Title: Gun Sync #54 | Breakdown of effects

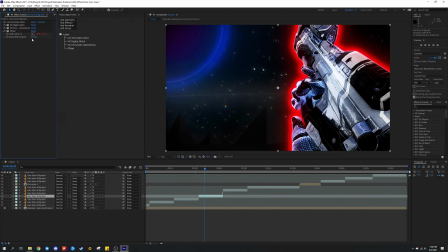And I set offset to a script to wiggle a certain amount, not too much, and blend with the original, just to make things a bit interesting down here.
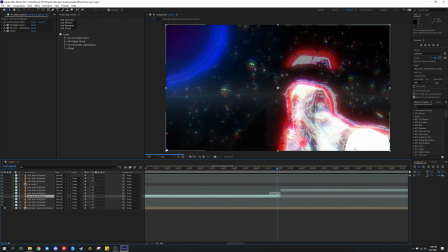If you zoom in, so you can see this is what it looks like. I also added time displacement,
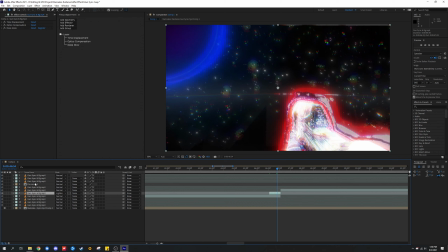optics compensation, and deep glow to this to make things look a bit interesting and stand out and a bit trippy.
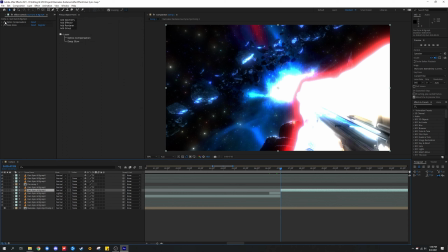Then if we go over here, I added optics compensation, deep glow. If I disable optics compensation, you can see things are a bit different.
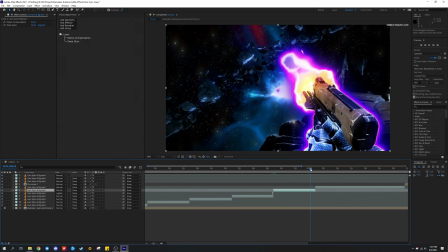This is just to kind of make things look nice at the start. And I also added, and then over here at the start of the same clip, you might be able to guess which effects I added.
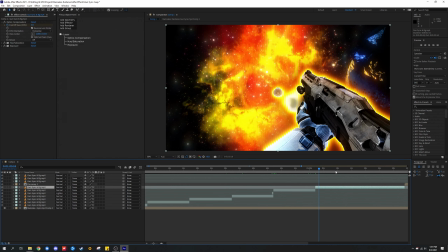Optics compensation, hue, and exposure. I mean, I just use these effects over and over, but they're just for transitions.
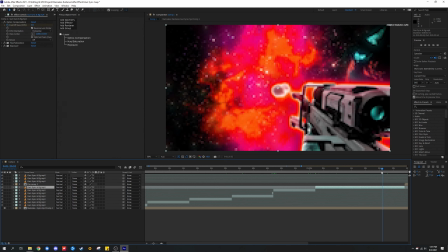And hue/saturation I added because I wanted to add some variety to the background and colors, so it's not the same color.
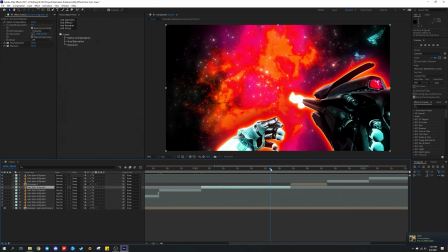It changes over time, this pinkish reddish color, which looks really nice.
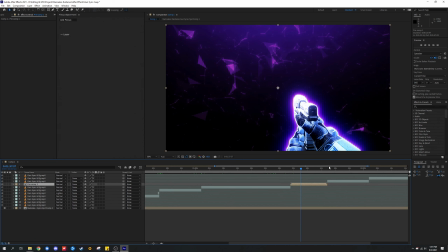And over here, I don't do much. In fact, I don't do anything for this except correct a few errors when rendering in Vegas,
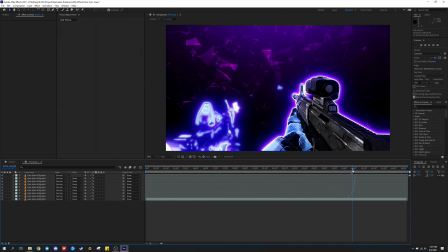because over here there are some rendering glitches and I had to duplicate frames so everything looks smoother.
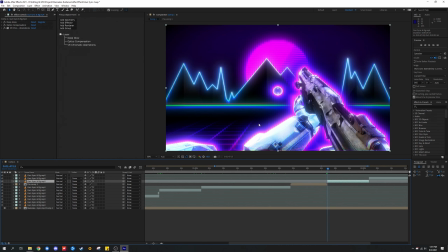But other than that, we're good. Over here, I'm not sure if I added effects. I added deep glow, optics compensation, and VR chromatic aberration.
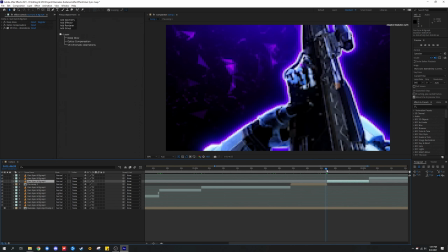Only at the start, right here as a transition.
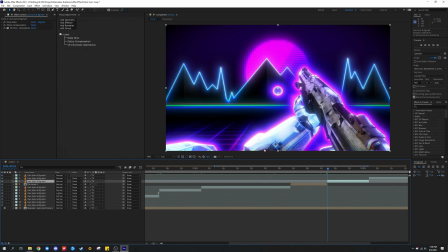You can see on the edges, right here, the optics, not optics, but VR chromatic aberrations.
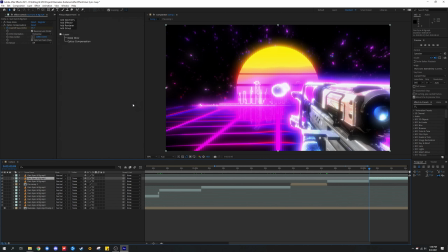And over here, I added deep glow and optics compensation as a transition.
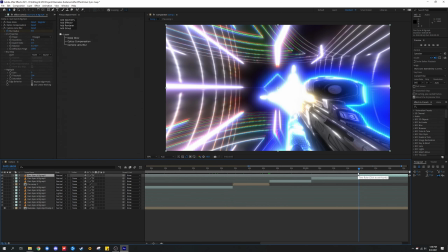Go down here, it's the same thing. And over here, I added deep glow, optics compensation, and camera lens blur. And I used the camera lens blur at the end, which is right here.
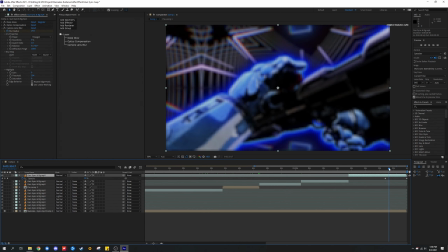I also did an opacity animation, which I just lowered down the opacity to 0.
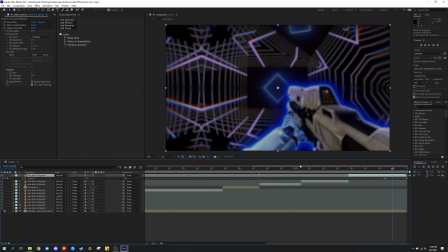And then a few times after this, I just go ahead and just change the opacity value and just make the fade quicker,
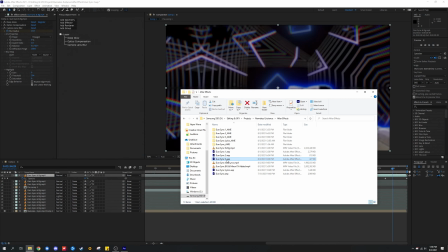because I noticed that I need to fade out everything quicker before it ends. So in this part of the project, I went ahead and I just added a couple transitions
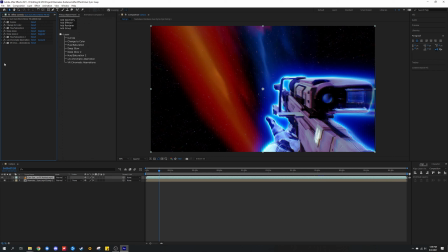or effects to improve things and make the effects smoother and better than before, and also improve certain areas and make them more dynamic. So in the first area, as you can see, I've added curves because the background doesn't look like this.
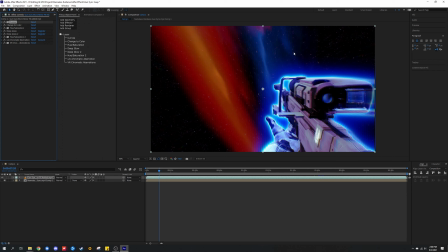It makes this light a bit brighter, which I do not like, but it's a trade-off that comes with this, and I don't know.
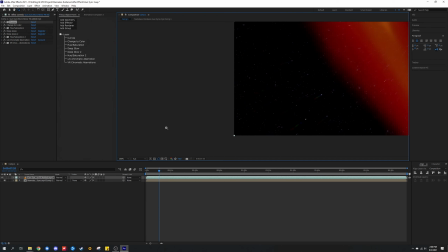I guess I'll accept it. Also, if you notice, if you look closely, if I zoom in, you can see the stars are a bit pinkish, and it looks nice.
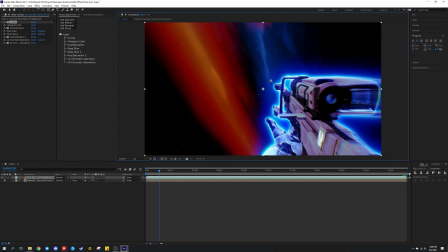Instead of it just being plain old white, which is kind of boring if you ask me. But over here we have a couple things. Change the color, hue/saturation, deep glow, and deep glow again with a different preset,
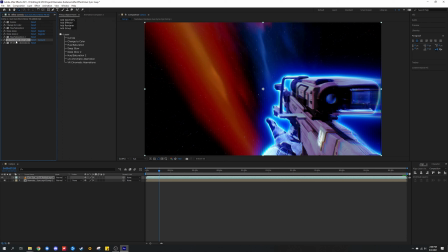hue/saturation with a different preset, and chromatic aberration from a third-party plugin, and VR chromatic aberrations.
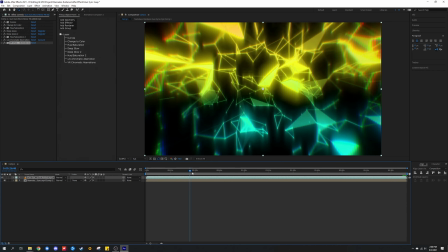And yeah, I know I added a lot of stuff. I believe here's when I added the deep glow and chromatic aberrations from the third-party plugin.
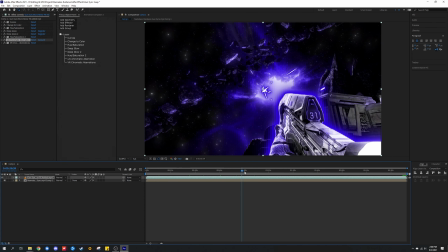I did add change the color right here and hue/saturation over here as well.
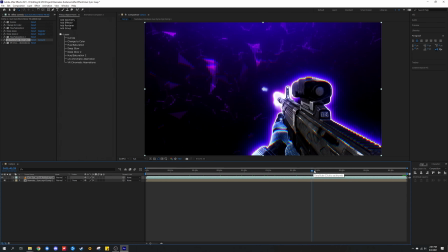I added the third-party chromatic aberration in this part, and around here I added the VR chromatic aberrations,
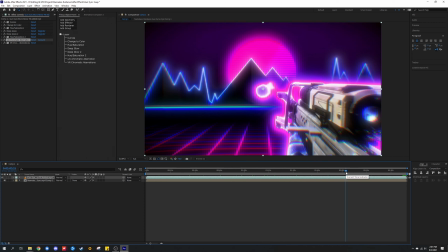and over here I did add the third-party chromatic aberration, and as well as here.
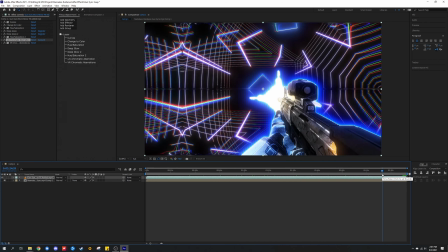And then here I added deep glow with a different preset. I think that's about it.
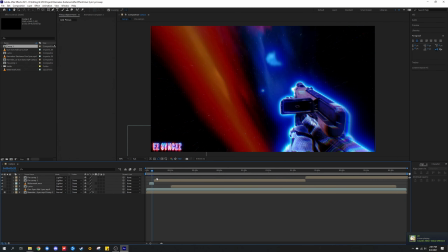Now let's go on to the final version. So this is the final version. As you can see, it has my watermark.
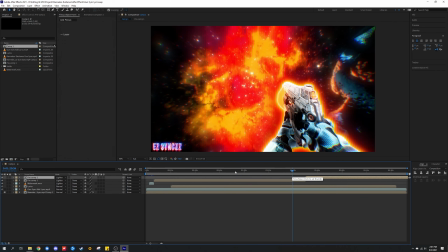I still haven't figured out like a proper way to loop my watermark, so I'm gonna have to work on that.
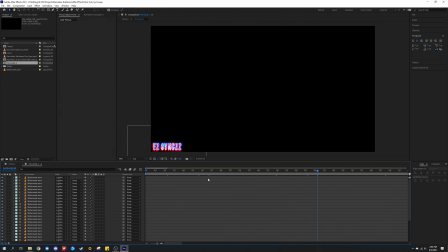But I just made something really quick, which was painful to do. But if I double click on this, it's probably like the worst way to loop it. But the reason I had to do this instead of just right clicking on the watermark itself and going to interpret footage,
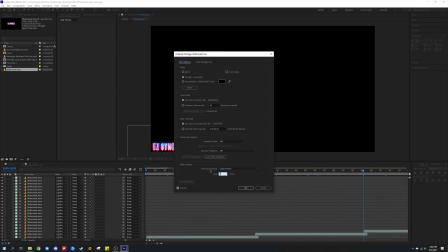click on main, and then like I don't know, loop it like 25 times.
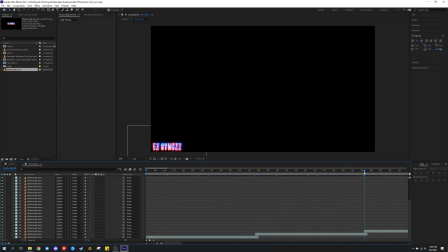The reason I couldn't is because if I did it, it would look abrupt and it wouldn't look good. Like if I tried like making the loop look good, but it doesn't look good because it abruptly changes, and it's because I forgot to fade out the bottom part here.
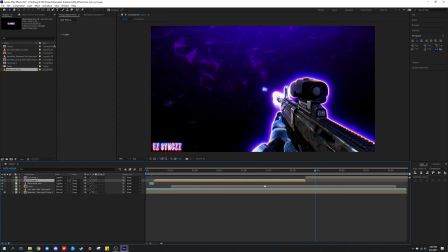Otherwise, it would look smoother, but it's not that noticeable and it's not that bad. So just let's ignore the watermarks for now. Let me just go disable those and let's just focus on the gunsync itself and the lyrics as well,
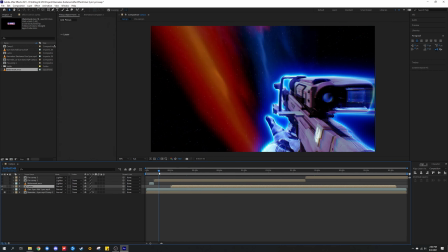because I added lyrics here and they were painful to do, but I mean the effects look amazing in the end result. So over here to the gunsync, I did not add anything as I finished with the effects. Only thing I was missing were the lyrics.
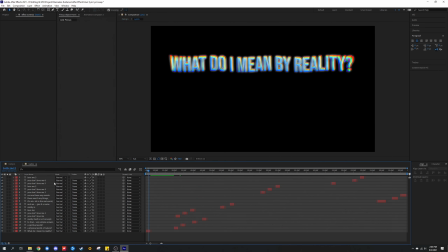So if we go over here, we got the first lyrics, and if I double click on this, you can see all the lyrics over here. And to create this effect, what I added is wave warp. I added two different types of wave warps.
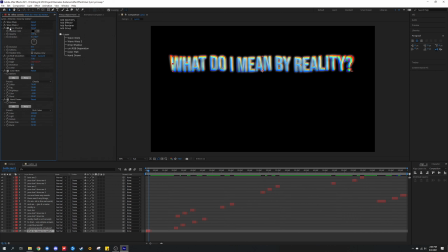One is in 90 degrees for the direction. The first one is in 180. And then I added a drop shadow to make things stand out from the background. And it was kind of pointless making the drop shadow black because it turned into white, but I guess that didn't matter because it probably would have turned into a different color if I made it white.
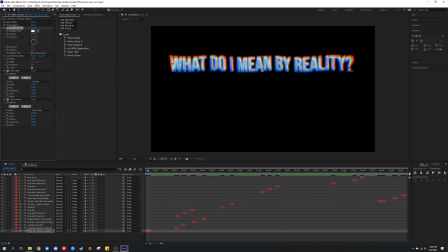So let's just go ahead and do that. See what happens. Yeah, it turned into like a reddish shade, but it don't matter. Let me just go and do that because that affects this layer over here. So it looks weird. So I'm glad I kept it black. But anyways, I added uni RGB separation and I added a script to it,
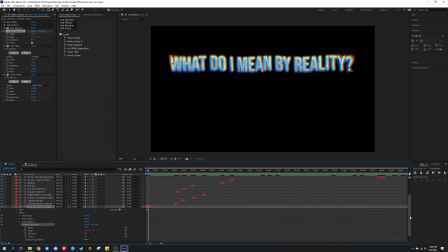which is, I believe, like times 120 or 100. Yeah, times 110. It needed to be a ridiculous amount because I tried doing like low values, like 20, and I did not notice a difference because of how this how long this takes to animate and how subtle the effect is.
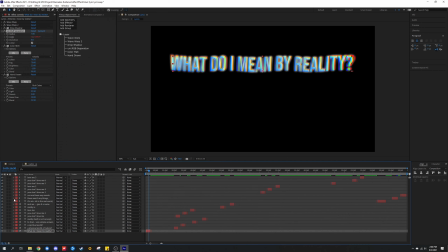So I had to make it more abrupt and noticeable. So after that, I added color melt. It's just I was experimenting with effects to see how things look, and it looks pretty nice. Like if I disable these two and just enable this, it looks really nice.
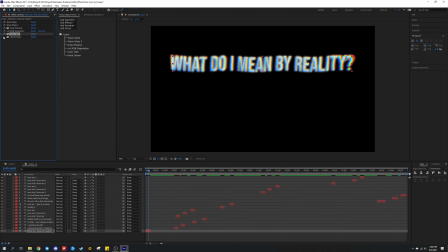It adds this like kind of ghostly aura or something like that. And then I added a hand-drawn filter or effect, whatever this is called. And it looks pretty nice. It makes everything pop out and it looks great.
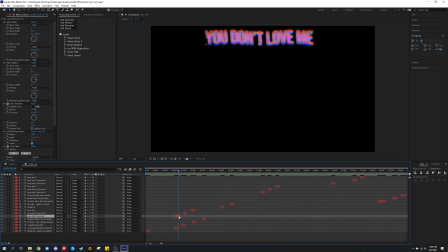Over here, I added another set of, a different preset for different lyrics, which is a female voice saying, "You don't love me." And I just decided to make it like pinkish to make it fit, like a light pink.
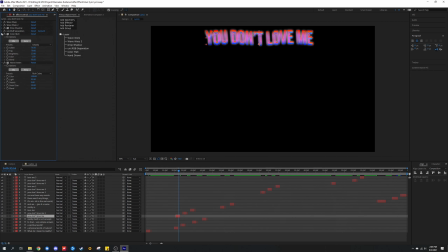And then I added same effects as before. And it looks, and over the beat drop around here, I decided to add deep glow to make things stand out more because it's the beat drop and I wanted to make things different and add variety to it.
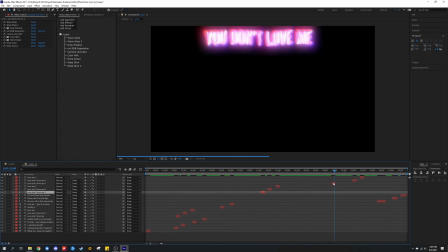But I did add it twice in some areas. But if we go further down the timeline over here, you can see that I blurred out. That's when you can like barely hear the lyric and it's hard to hear. It was fitting to make this blurry and I decided to add camera lens blur twice on this with different values and different presets.
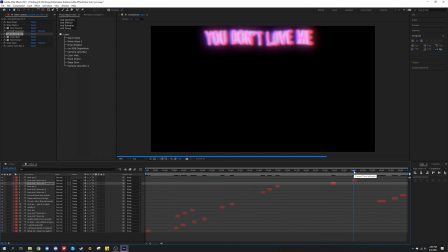So it creates this unique effect. And I did the same thing here too, because this originally had camera lens blur. If I go back here, I think it's because I added camera lens blur because this was supposed to be in like the back. So over here, I added again just to make it more blurry.
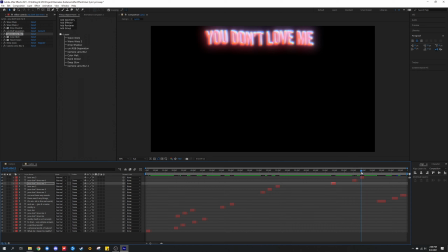But this time I make it less blurry as the lyric gets louder and you're able to hear it. And then I just make it different colors according to the background.
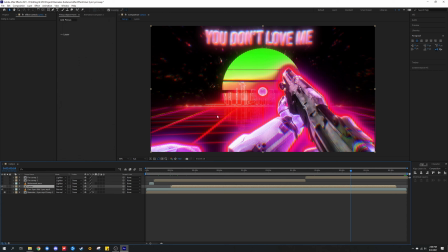So if we go back over here to the timeline, you can see it's kind of like this reddish hue, most of it except for this because it's a different color. And it was fitting to change the color.
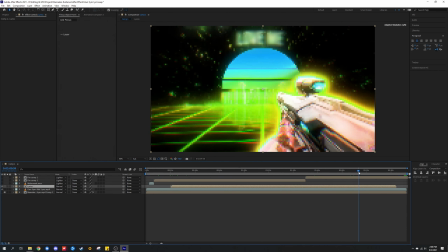So if we go over here, where it's like kind of like greenish, I make this green,
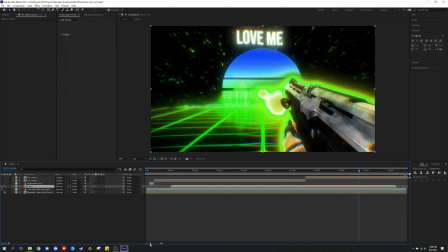but the effect is very hard to notice because of the color, and it kind of it makes all the effects that I added kind of pointless, but it don't matter. I just keep on going with that.
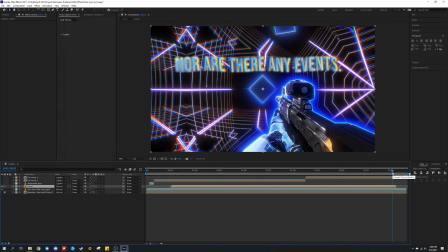And now we're just at the end, and I just add the last lyrics for this part, then I just go ahead and just fade out everything.
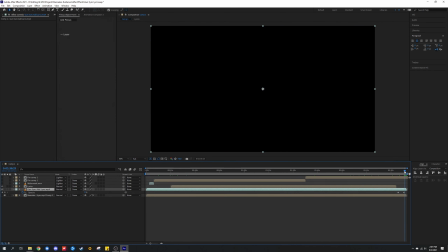I think I made the fade out shorter this time as well, and it creates this nice little fade out. And I also add a camera lens blur, which I already told you from last project. But this is it. Sorry if this took too long. I think I'm going to make a separate video.